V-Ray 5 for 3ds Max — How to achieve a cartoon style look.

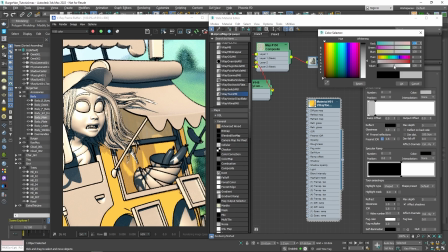8:30 We can also change the color of the shadow, or even use a texture map. I'll go ahead and set it to a darker shade of brown.
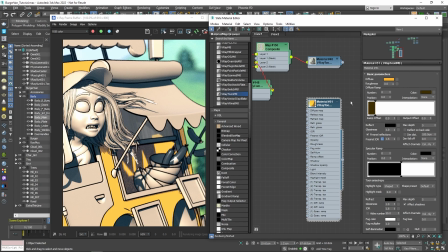8:39 We can add multiple markers on the ramp as well. If I right-click on the ramp and choose the Add Key option, that will place a new marker. This way, I can introduce more complexity to the shading of the surface and make it more interesting to look at.
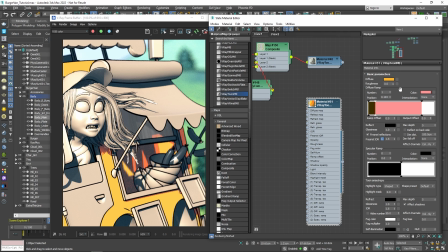8:56 So instead of using just a flat color, let me plug in a simple gradient ramp node consisting of just a bunch of horizontal lines.
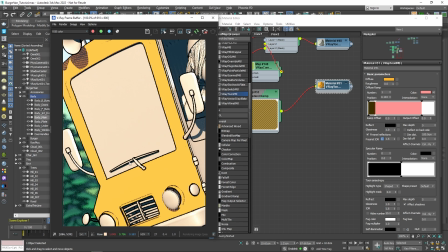9:08 As you can see, this makes the shadows look a little bit more interesting. You can experiment further on your own and achieve all sorts of interesting looks.
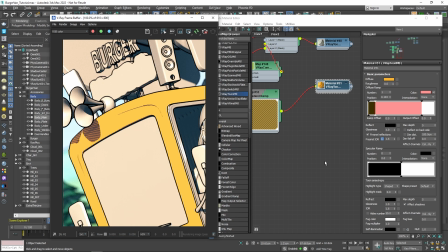9:16 For now, I'll stick with this one. Even though we are going for a cartoon style, it's important to be able to distinguish the different types of materials. For instance, the surface of the van should be metal or some sort of car paint, which means that needs to be rather reflective.
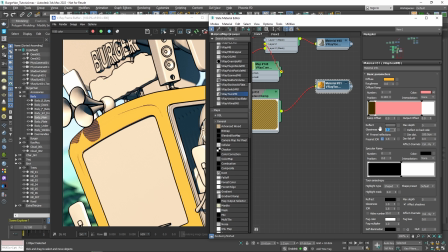9:33 Let's introduce a little bit of reflectivity and also start to lower the gloss value until we start to see the highlights. By moving the marker on the specular ramp, we can see more or less of the highlights.
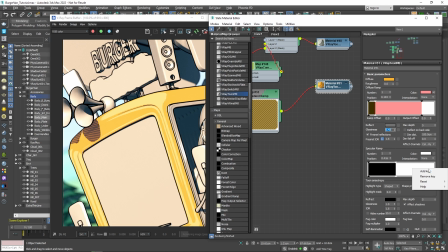9:48 Using the same approach as with the diffuse ramp, we can add another marker and either map it with a different color or use a texture map.
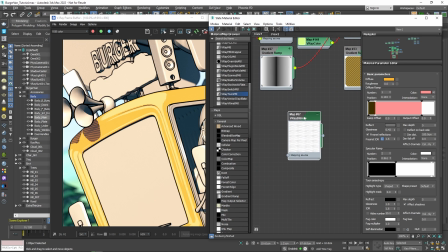9:58 I have a texture map of horizontal lines I'd like to use, but to make it more interesting, I'd like to create a sort of a crisscross pattern.
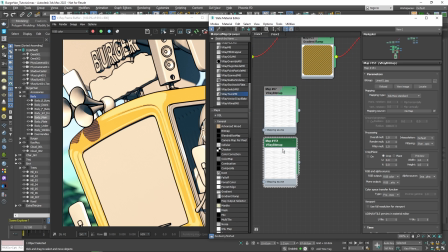10:06 So I'll duplicate the texture and rotate it 90 degrees, so the lines go vertical. Then I'll simply add the two textures together using a V-Ray comp text node and set it to add.
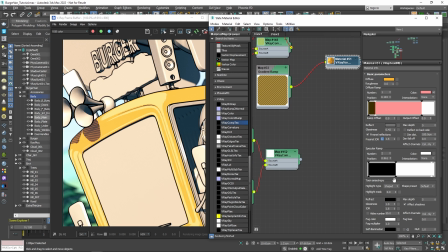10:20 After that, I can simply plug it into the specular map slot of the second marker. It looks a little too bright, so let me put a color correct node in between and lower its intensity.
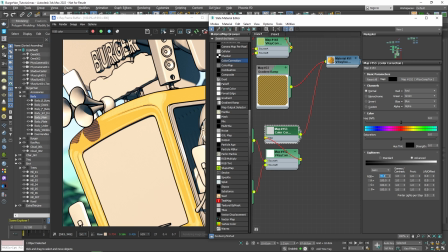10:36 Now that looks much better. Using the same approach, we can create the material for the rest of the Vans parts.
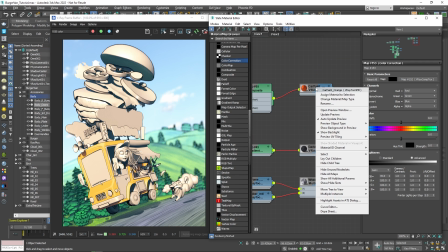10:43 For the sake of speed things up, I have already created those materials.
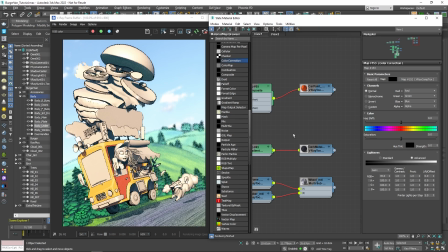10:48 Let me go ahead and apply them to their corresponding objects.
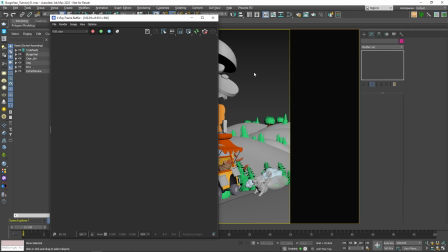10:55 Alright, great! Just like that, we've managed to shade the entire scene, using simple VRayToon materials.
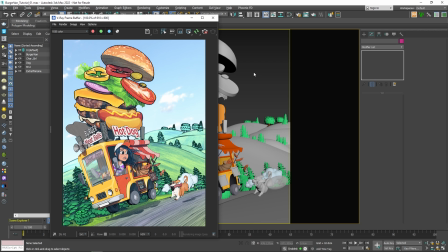11:02 Now, for the burger objects, I've used the same type of material, and for the textures, I've used real photos of food, which I slightly modified in Photoshop. Let me show you how I did it.
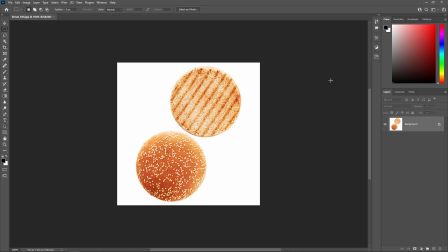11:15 So, for the purpose of this, we'll need some images of bread, vegetables, and so on, which you can find online or photograph those objects yourself. After that, we can open them in Photoshop or another image editing program.
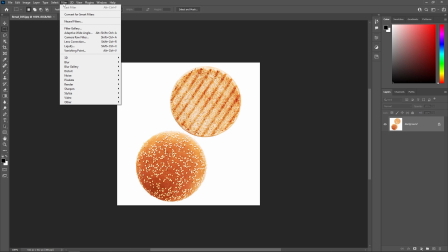11:29 Under Filter, open Filter Gallery, and there are a bunch of different filter effects.
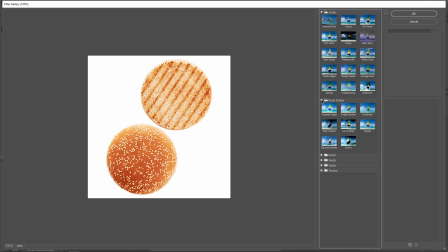11:36 I've played around with most of them and discovered that in my case, the cutout filter gives me the best results. You can find it under Artistic Cutout. And here you can play around with different sliders until you're happy with what you see. I've used this method on all of the burger textures.
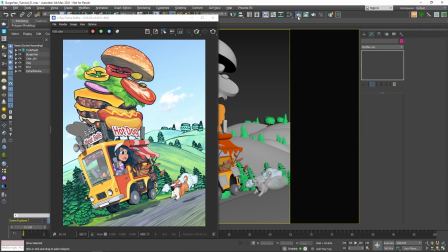11:57 Alright, now that we have everything all shaded and ready to go, we can simply do a final render.
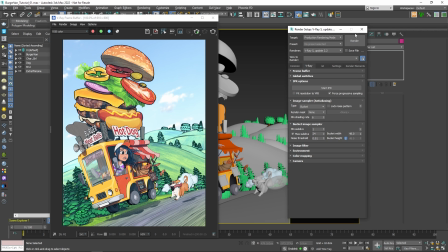12:03 I'll just leave all of the render settings to their default values and hit the render button.
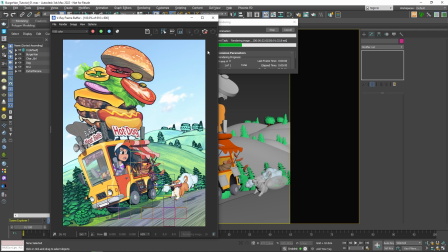12:09 In this video, we've gone through the process of shading a scene in a cel-shaded or cartoon style.
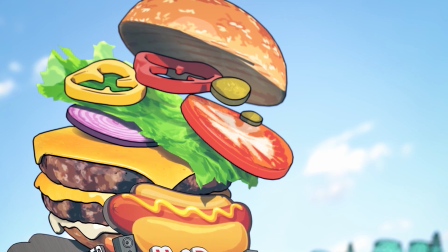12:15 We've explored the VRayToon material and some of its strengths and uses.
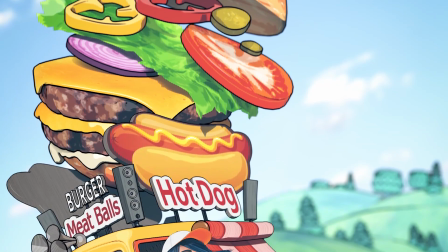12:19 We've also looked at how to add and control an outline around objects to emphasize on the comic style look.
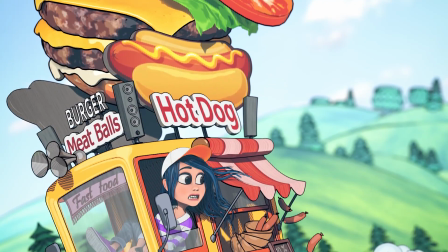12:26 And finally, we've looked at how we can use actual photographs as textures and make them look more stylized.
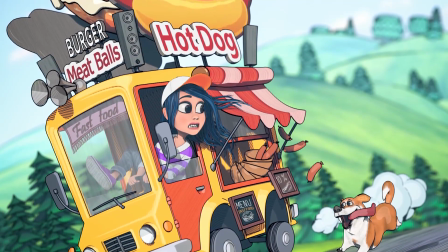12:32 I hope you enjoyed this tutorial and found it useful and helpful. Thank you for watching.